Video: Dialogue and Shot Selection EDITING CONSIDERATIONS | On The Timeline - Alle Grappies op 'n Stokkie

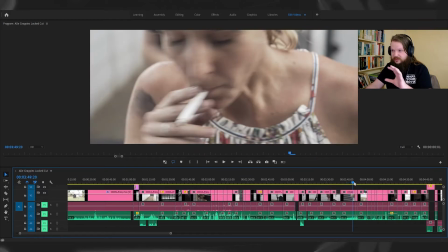8:25 And then we cut in closer to the sort of interiority, and we hold on her vice, the cigarettes that she smokes, and
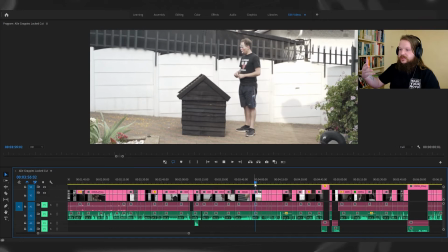8:34 we break that. Also with the music that Alex composed beautifully, emphasizing those beats.
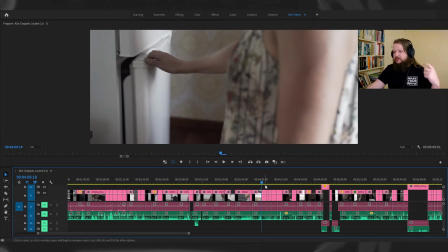8:44 Originally, this scene in the kitchen, it wasn't meant to be in the kitchen, it was meant to be outside, but you can see in the BTS, we had to move it inside because we were afraid that it was going to start raining again. And because of this, we decided that obviously the film was always planned to be shot entirely handheld, because I didn't really want much sort of artifice in the construction of it. I really wanted it to sort of just feel like we were there with the characters. Because we didn't have much time to shoot the kitchen scene, we decided to just shoot really long takes. With that, it really became just finding those moments. And you may think that, oh, I've got these sort of roaming close-ups, I don't have sort of coverage, I suppose. But really it becomes just cherry-picking those moments. And you find that even with sort of 2 or 3 shots of a roaming close-up, maybe some other coverage and stuff, how much material you actually still have, especially with such brilliant performances. You're really able to figure out what character I want to be and when, and just the power of that simplicity of the cut and what shot I'm on and what character I'm on and what line I'm on when. As I was saying earlier in the scene where they're carrying the doghouse, it's about where we are, when, what line we're on, and what is the performance giving to the other performer.
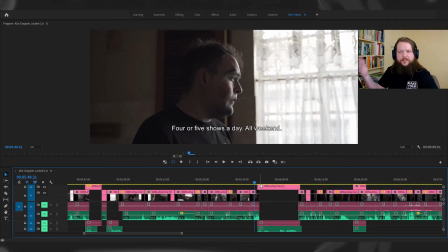10:12 So just jumping along in the scene here.
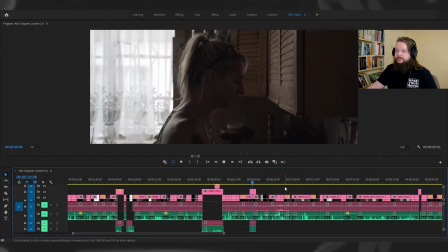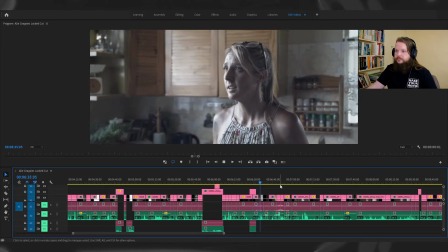10:21 Jy's 'n sad clown, Willie. Jy's 'n absolute cliché. Nou weet jy wat?
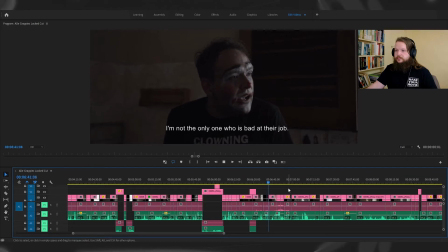10:27 Dan beteken dit minstens ons is albei sleg in ons werk. Dink jy dis waaroor dit gaan? Hoekom moet ons ewen 'n ander hondehok kry? Ons kan mos net 'n ander hond kry.
So here again, there's that thing where there's this quiet moment and they're not facing one another. It's sort of mirroring what we were seeing earlier when they were carrying the doghouse and they couldn't see one another.
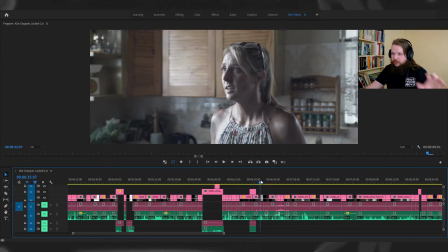10:53 So I laid this reaction on top before she slams and turns around on the cut.
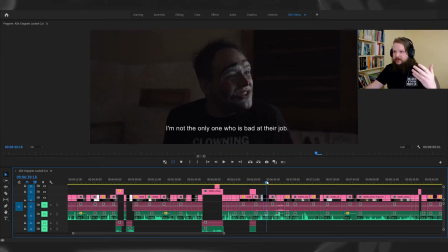10:58 And really the scene sort of shifts again and the truth is starting to come out and the camera becomes more kinetic naturally as we were roaming with the characters, and you really want to look for those moments, you know.
Ons kan mos net 'n ander hond.
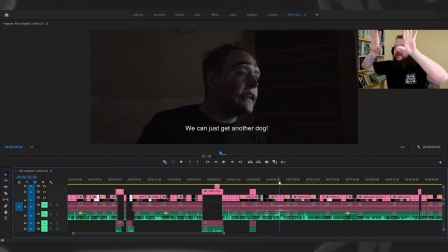11:15 As he becomes louder, we get this great camera move that Louise did as we moved up to him. We get a sort of lower angle. If you have roaming close-ups, shots where you're sort of finding moments, you also want to look at the movement of the camera and what that says about the dynamics between the characters and how you can use that most effectively in the edit.
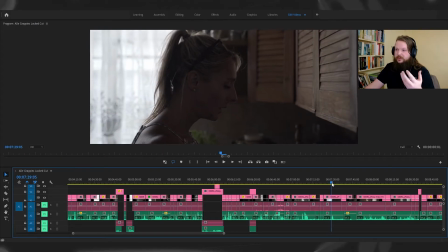11:37 Obviously here, she's not looking at him.
I can't see you anymore, Willie.
The shot selection mirrors what we were saying earlier. It would be less powerful, for example, if we were on the wide at this moment.
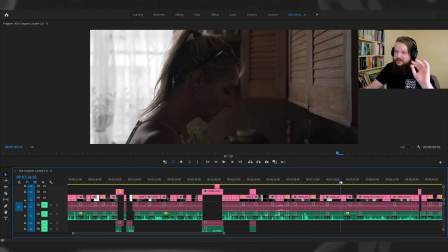11:49 Shot selection is really, really key. I can't see you anymore, and then obviously this is the most effective shot to cut to
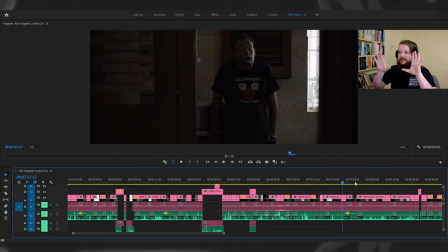11:59 because, you know, he's isolated, he's in his own world. It would be less effective to cut to his close-up, for example, here, in response to that line.
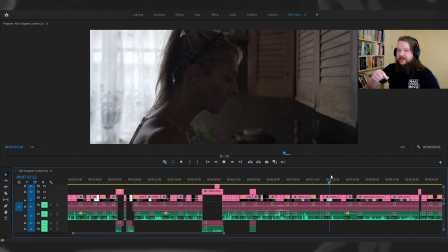12:10 So you want to think about what the shot selection Ek kan jou nie meer sien nie, Willie. says about the dynamics of the characters in terms of how you
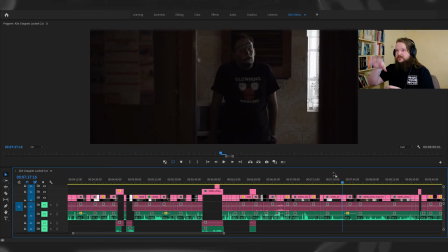12:21 edit them together and what shot size goes next to the other shot size.
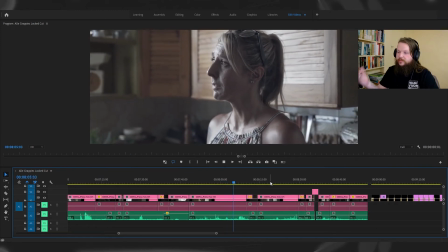12:27 Obviously, Jy weet, as the truth comes out, we want to be on that close-up. soos asof my brein homself verteer.